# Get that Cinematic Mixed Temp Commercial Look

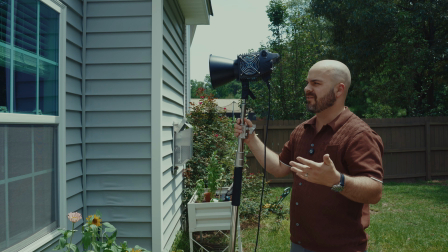4:08 And because it gets hot and it has a fan, it gets very loud as well. So it kind of is a perfect light for this outdoor kick through the window situation. It can also be a great key light behind diffusion, etc. But if you're doing something like an interview, it can get fairly loud.
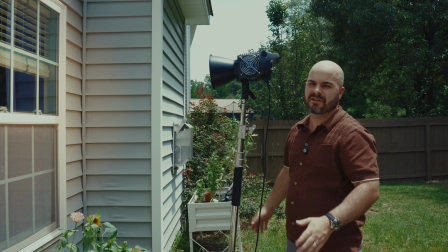4:23 So I think for this application, it's essentially perfect. And it is essentially my key light as well.
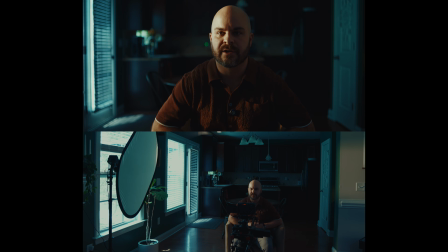4:32 All right, so that is the B500. You can see it's very sort of slashy. It's harsh, it's hard, but the color temperature is looking good. I am gonna adjust the ND once I get all my other lights set up, but for now, things are looking good.
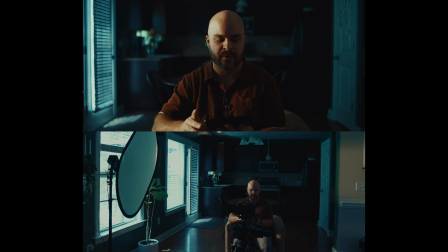4:48 And if you see me looking down at my phone, it's because I'm monitoring on an app called Monitor Plus, which is very helpful for these kinds of situations. Okay, next I have a GVM 650B outside this window. I need some really bright light to essentially slash this background, really make it pop.
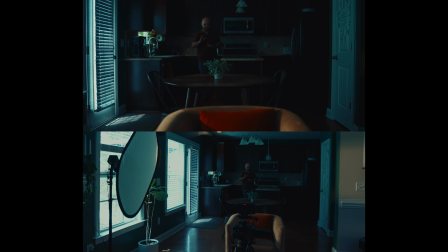5:08 I don't know why I'm yelling. I have a mic right here. I'm sorry. I'm not trying to be so loud. All right, again, that's set to 2700 Kelvin.
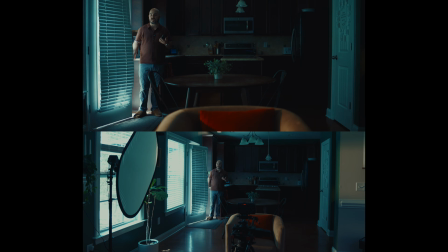5:15 I'm gonna step outside and power that bad boy on.
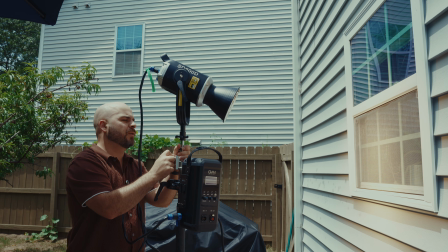5:19 All right, so I got this 650 powered to 100% and at 2700 Kelvin.
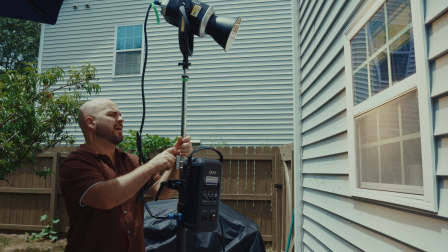5:26 And I'm just gonna have it blasting through the wall. It's gonna be essentially a background light and also a shaft of light.
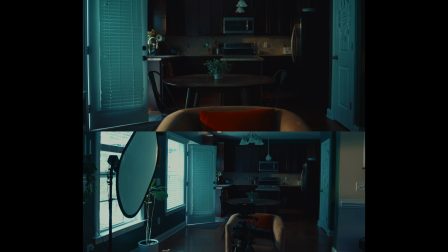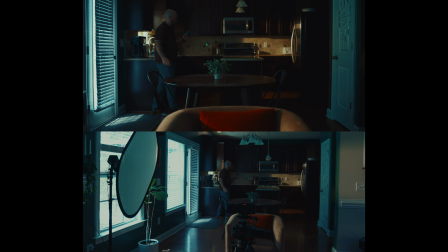Okay, so you can sort of see how it's coming in to the kitchen. It's slashing on the background. I took some time to really angle it up to get it slashed. This is where having an external monitor helps, so you can see at what angle you're hitting.
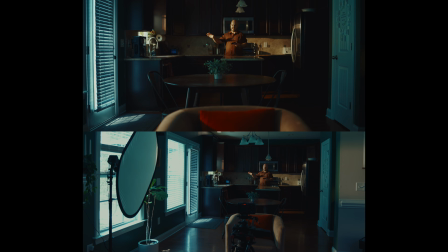5:57 And really what I'm trying to do is like hit as many spots as possible to get texture. So I have it in the background here. I have it on the countertop here. I don't have it on this right here, and there's a reason for that, and we'll get to that in a minute.
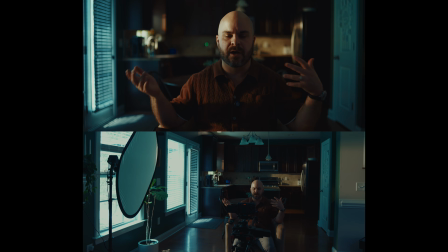6:11 Next, let's bring up the overall fill of the room. I want, again, a little more of that cool light to fill in the shadows. So what I have here is basically just an 100 watt, or I don't know, it's a Suit Photo 100.
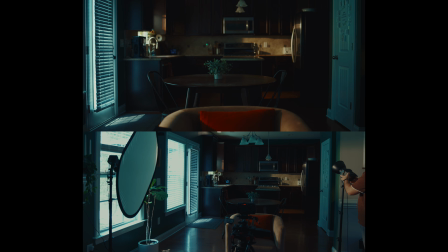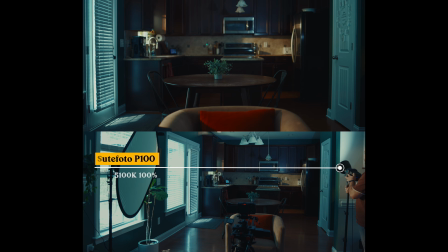6:36 And this is actually even cooler. It's set to 5100 Kelvin, and that's really just to get some more coolness in the shadows here.
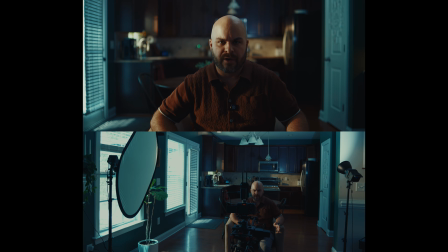6:45 So my phone monitoring app crapped out on me, and now I'm using this contraption, which is like absurdly huge for, I don't know, this is not, I hate gear. May I just say that? I hate gear. I know a lot of people love gear and everyone obsesses over gear, but a shot like this requires a lot of gear.
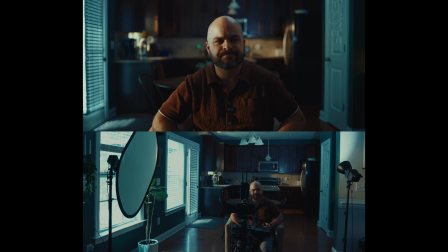7:04 And it just makes me sweaty, and it's 100 degrees outside, and then once you get one thing set up, the battery dies on something else. So anyway, all right, let's continue. Okay, so here we have our fill light. I'm essentially bouncing it off the ceiling in the background.
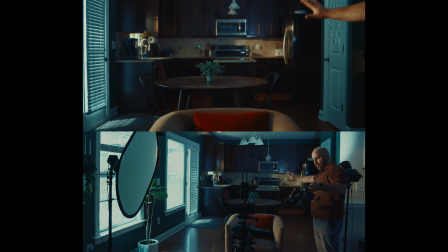7:22 We are getting some shadows, but we're not really going to be able to see those. And again, it's just filling in the shadows with sort of that blue tone. You can see it really hitting me here. If there was someone in the background, this would not work.
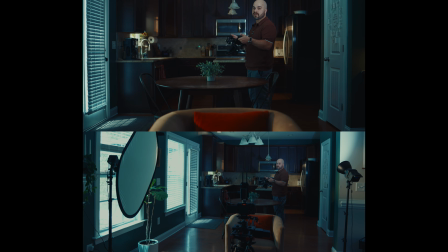7:36 I would bounce it more off the ceiling, but for this particular shot, I think it's gonna work just fine. Let's clean up this key light a little bit here. It's essentially a slash light. The main thing is it's slashing kind of my arm here, but let's make it a little more pronounced.
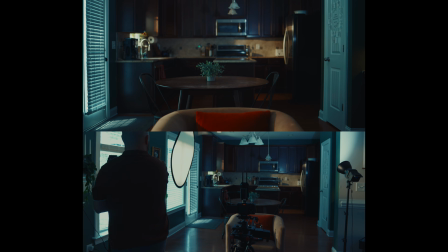7:54 So first off, I'm going to fly in a scrim.
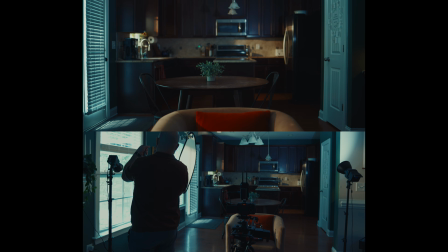8:02 I think it's 2 stops of diffusion. This is just one of those like 5-in-1 silks. And what I'm doing here is essentially cutting everything except the bottom.
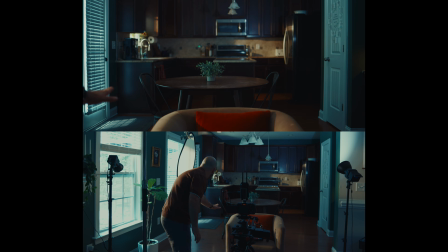8:15 So am I still getting that? Not really.